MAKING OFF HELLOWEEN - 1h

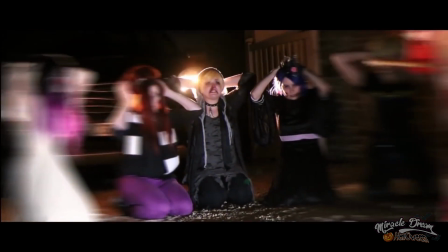8:12 Parce qu'à un moment donné, on voit bien Adrien qui est pas au même endroit, parce qu'en fait on s'est dit, ah mais si Adrien on le met là, les phares ils sont trop comme ça,
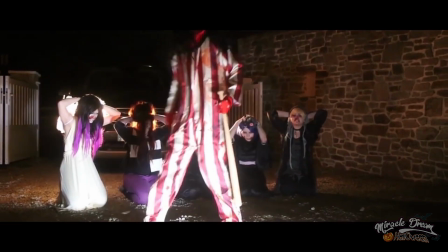8:20 du coup on voit pas bien, etc. Donc on a refait une autre prise et on s'est dit on va faire comme ça, etc. Sauf que ce qui s'est passé pendant qu'on filmait ce plan là, c'est que les phares de la voiture se sont éteints et que la voiture n'avait plus de batterie et que du coup on pouvait plus tourner cette scène et que du coup on avait plus de voiture. C'était magnifique. On a voulu ensuite faire les combats, mais c'était pas possible non plus parce qu'on n'avait pas de lumière, parce qu'il a commencé à pleuvoir de ouf, beaucoup de choses comme ça. Du coup on a privilégié les scènes d'intérieur parce que il faisait extrêmement froid quand même. Par exemple à la fin de l'épisode de base, on voit bien il y a Lucas qui est comme ça et moi qui est comme ça et Marinette au milieu, et en fait Julika et Rose elles étaient tellement crevées qu'elles restaient dans la voiture, et j'aurais dit ok, bah le temps qu'on me raconte notre blabla pour qu'on sache que vous êtes là, vous allez juste venir au moment où on part, comme ça vous restez dans la voiture, comme ça vous avez pas froid trop vite, voyez, enfin qu'elle soit là mais pas trop. quand on voit tout le monde qui descend de l'escalier dans l'épisode horreur, Rose, elle pouvait pas courir par exemple.
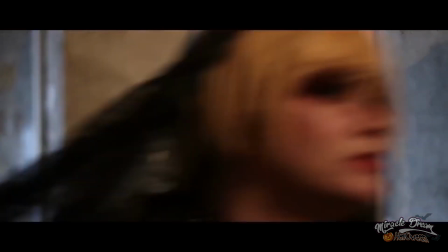9:23 Donc qu'est-ce qu'on a fait ? Dans le dernier plan, on la voit passer en premier. Comme ça, elle peut pas courir, mais on voit qu'elle est partie avec les autres quand même, vous voyez ? Donc on ne s'arrête pas au fait que les gens ne peuvent pas parce qu'ils ont telle ou telle difficulté. On essaye d'ajuster en fonction des personnes. Moi, en tant que chat noir, est-ce que je peux vraiment sauter d'un mur ? Est-ce que je peux vraiment sauter d'un pylône ? Est-ce que... Non ? Eh ben, on fait de la bidouille. On fait quoi ? On fait des gros plans sur les chaussures avec le monument derrière. On fait juste le moment où j'arrive par terre, donc on cut juste avant pour qu'on ait le sentiment qu'il est sauté. Et ça, ça donne... on a l'impression qu'il saute de très haut. Mais en fait, je fais juste ça, quoi. Donc, c'est que des techniques comme ça de tournage. C'est obligatoire, quoi. On n'est pas des surhumains, hein. Des humains. Du coup, il faut qu'on bidouille parce que les prises de vue, il faut qu'elles aient l'air... Elles aient un sens, quoi. Voilà. Je vais voir mes notes.
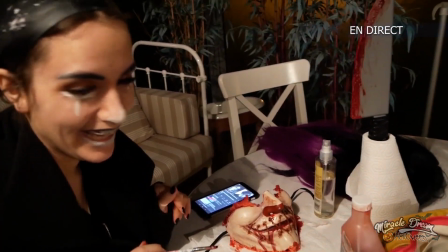10:18 Coucou. Oh, c'est de la bonne OST, ça.
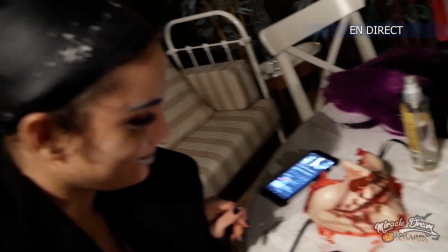10:23 Ouais. Placement de produit, Joshua Parker. Ah. RPZ, la team Joshua Parker.
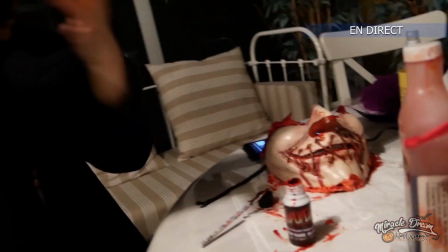10:29 Ouais. Attends, Lise, est-ce que tu peux expliquer ce que tu es en train de faire? Alors, bah, je suis en train de faire du maquillage effets spéciaux.
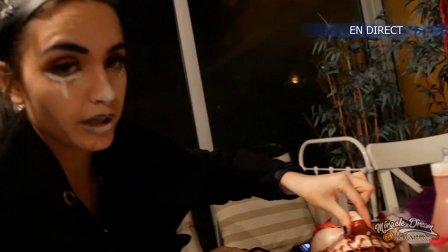10:37 Donc, je suis en train de mettre du faux sang partout et puis après, bah, je vais ombrer tout ça pour que ce soit réaliste.
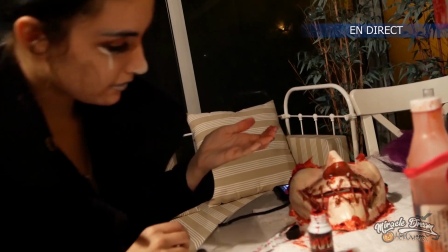10:42 Voilà, voilà.
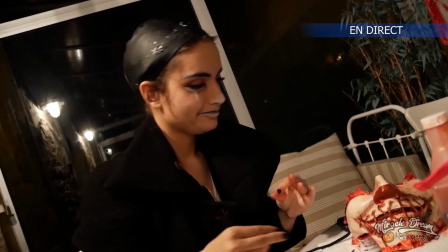10:47 Attends, elle est tombée. Oh, bébé vampire a perdu sa dent. Les petites souris, papa fait ce froid.
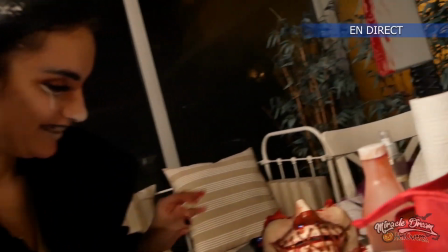10:51 Elle fait des dents. Elle est là. Coucou. Ah, il fait frais ici.
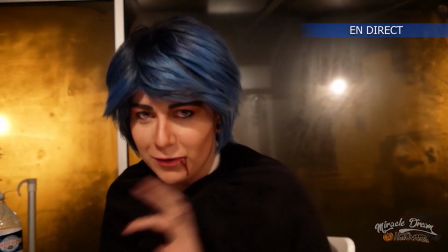10:56 Oui, bah oui. Coucou. Ça passe quoi ? Coucou. Ah non, c'est mieux. Mais je trouve que ce côté-là est mieux.
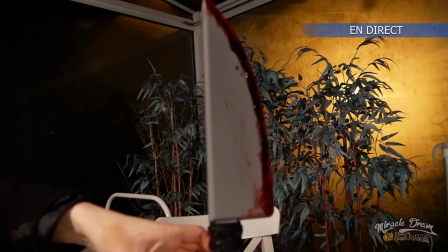11:03 Ouais, c'est bien. Faut maintenant, faut que ça sèche. Bah ouais. Mais sinon, avec un sèche-cheveux. Oui, bah il y en a un en haut. Alors du coup, qui est-ce que je maquille ?
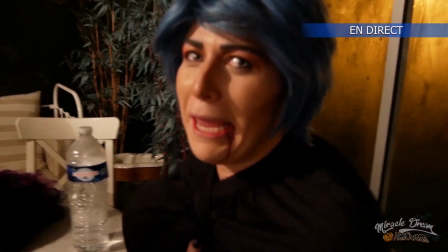11:11 Moi ! Ok. On va filmer la transformation de Luca. Je vais me faire blesser par les clowns.
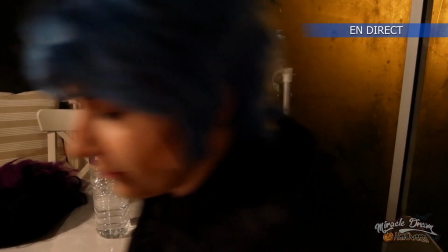11:15 On va faire marafagol. Je vais me caler un tout petit peu.
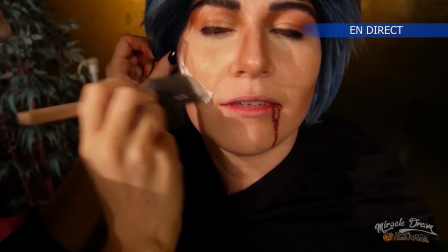11:20 T'es froid ? Oui. Ça sent le poisson. Oui, ça, je suis désolée. Oui, non mais c'est bon, je me rappelle de l'odeur maintenant.
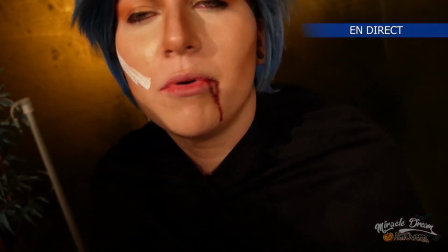11:26 C'est... J'adore. C'est le latex ? Ça ouais. Me rappelle... Le latex liquide. Ça me rappelle ma péniche.
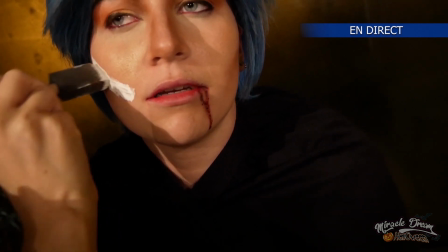11:30 C'est juste une blessure là, on est d'accord. Ouais, ouais. Les peintures de guerre. Oui.
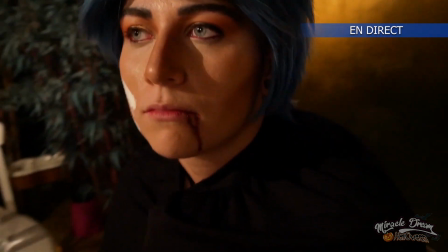11:35 Alors, par contre, faut que tu bouges le moins possible au niveau du visage parce que sinon ça va faire des...
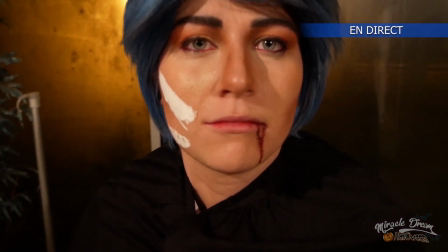11:40 Bon, alors, Lucas, nous allons faire une interview de toi parce que tu n'as plus le droit de parler. Mais tu veux parler, mais...
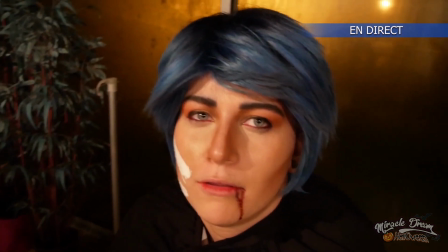11:47 Fais pas ça. Faut que je parle comme ça. Ouais. Je crois que j'ai des dents qui me font zozoter.
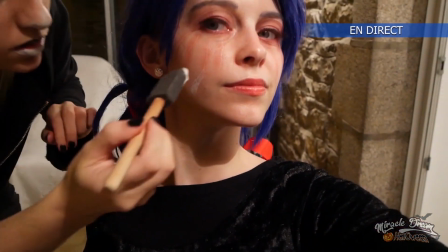11:55 Sécher de manière oblique. Perpendiculaire. I used to be so beautiful, but look at me.
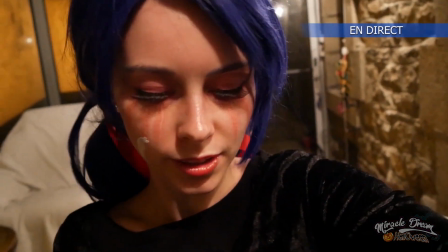12:05 Quoi ? Ça va ? Oui. Ouais. Donc là, je suis en train de me faire une blessure.
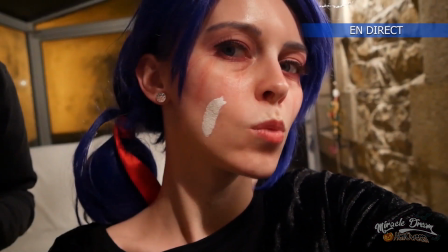12:12 Ça va au niveau des lèvres, ça te gêne pas ? Oh non, non, non, pas du
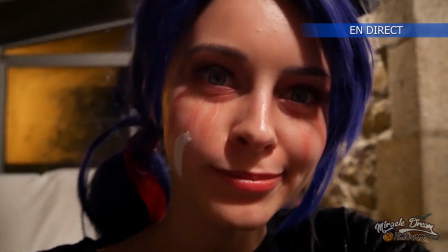12:20 tout.